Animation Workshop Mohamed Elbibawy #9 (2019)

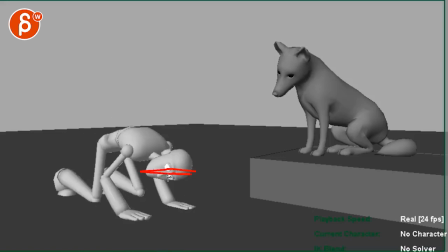You go all the way down with this completely horizontal, still trying to look there, shoot back up here. And again, once you spline this, it's going to be a really fast move. So what does this mean? Why is it so low with the head tilted so far?
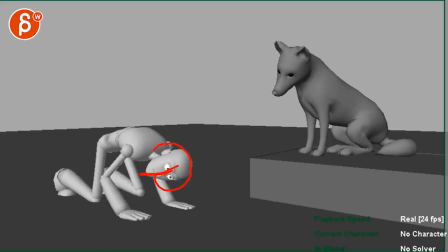And then this big move, is this kind of an excited, I'm ready, or a slow, I don't know what's going on right now. And that's why he goes, well, go. And then maybe he has a bit of a head move going, well, now it's, you know, go, like the way you have it here, but a bit sooner.
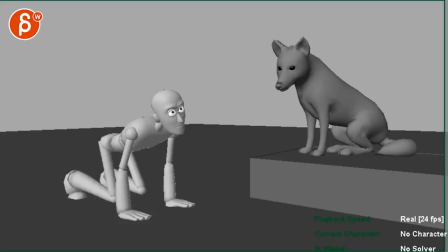Go, like, okay, come on, you gotta go jump. So a bit more acting in there, so that he realizes, oh, okay, well, I guess that's what I gotta do. So there's just something that could be pushed in terms of clear poses and acting moments of, like, I'm not sure what's going on here.
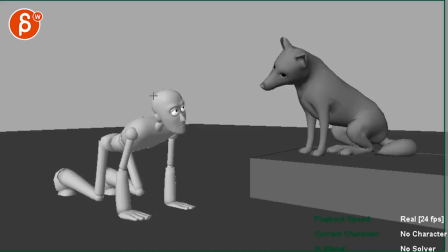What does he feel? What's the question there? And I think this could be your interesting moment of them communicating. I think this could be a good pantomime moment there. That feels a bit underused.
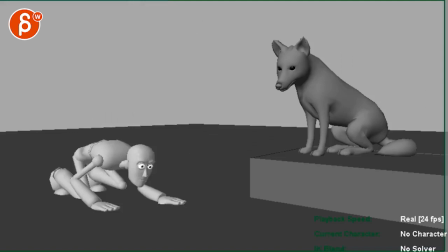That's okay. That works in terms of now going back. You know, the poses are a bit strange.
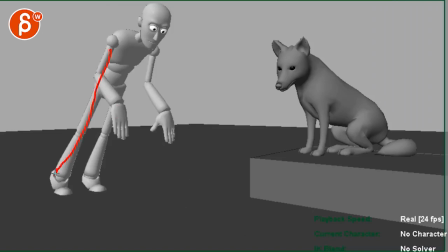You also got that overlap there that goes straight into that, the leg and the arm.
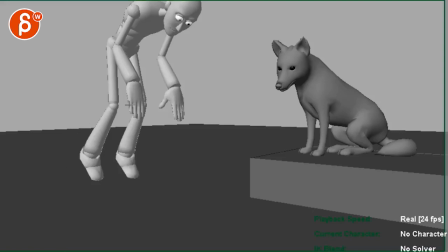This very twins, all very twin there.
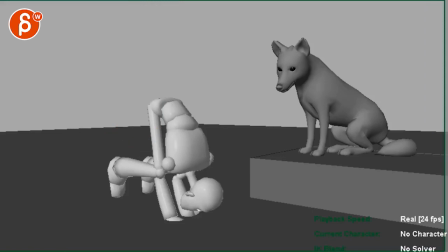And I think you can have, you know, I think the legs could drag a bit more so that once you get in there, you got that compression there.
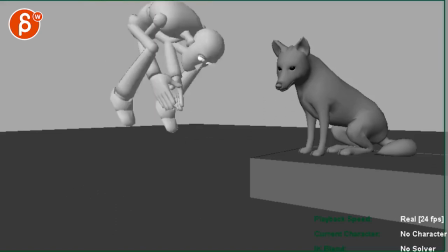I think overall, just the posing could be a bit more interesting. And then this definitely has to be splined out.
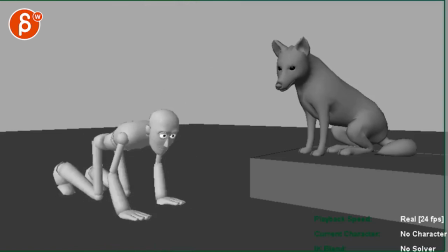Like once we see all this spline, it's going to be interesting in terms of the timing. But I think it could be okay.
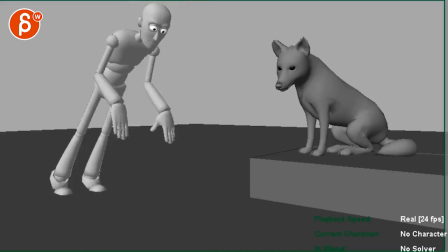I think you could have a probably a bit of a longer hang time up there.
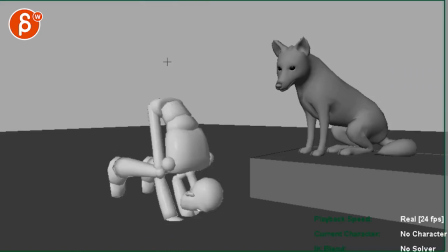It might just be okay, but this is pretty banana. So this will need some more finessing once you are splining this.
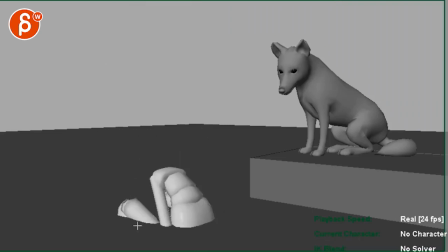Then you got that. And I think in here, once you get into more you know, complex stuff, some movement in there. Obviously, I know this is just spline, but as you, I mean, stepped, as you spline this, don't just give this a hold. I would probably do some movement so we know it's rummaging and trying to get something out.
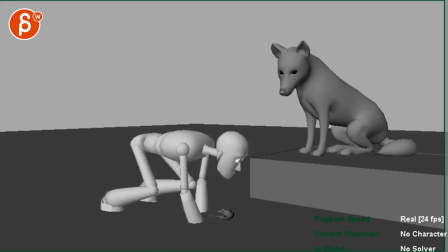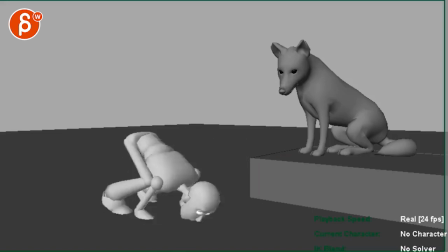And then given, depends how you have that geometry, he might be a bit close. You might want to go up, and since you're going this way, he actually goes back with his steps so that he ends up being here.
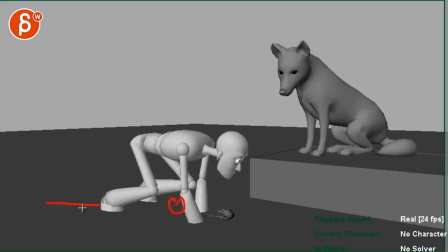And then he drops the mouse again, that the mouse is here and he is here. This might be a bit cleaner.
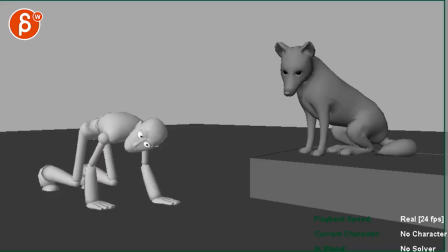And then you need a couple more seconds here, because once you're done, he looks up and then we just cut out. Which brings me back to the point of you have to look at your shots.
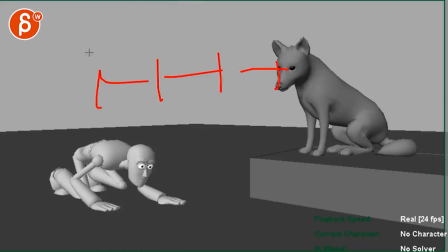If this is your current shot, you got to put in another shot before and after and then watch the whole thing to see how it cuts in and cuts out.
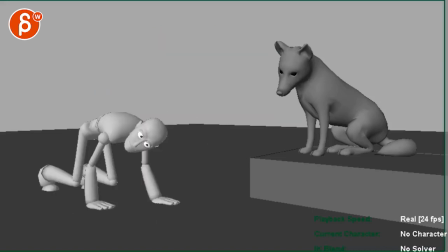So this is deceiving because we loop back and it's just we're missing something.
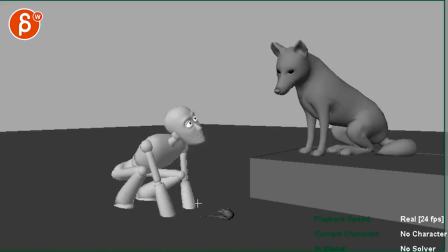And this again could be a moment of how is he looking up? Is he excited? Is he kind of disgusted? Was it his first time maybe biting this? And then how does the mentor react? Is he shaking his head, looking down, or excited, wagging tail, doggy style?
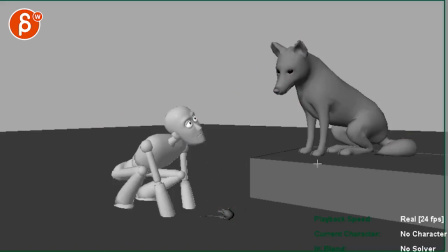That's weird to say. So anything that, again, tells us something about their relationship. I think that's you're missing opportunities there and in the middle during this section there.
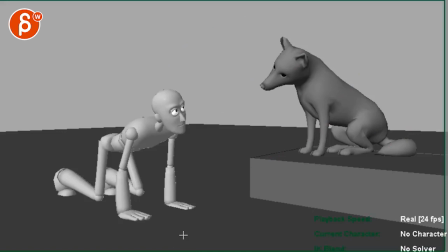All right, that's all I have, and that's it. Thank you. All right. There's an email, you can sign up, you can start whenever you want, you can submit whenever you want, you get 16 submissions. Either way, a like and subscribe would be awesome. All right, thank you.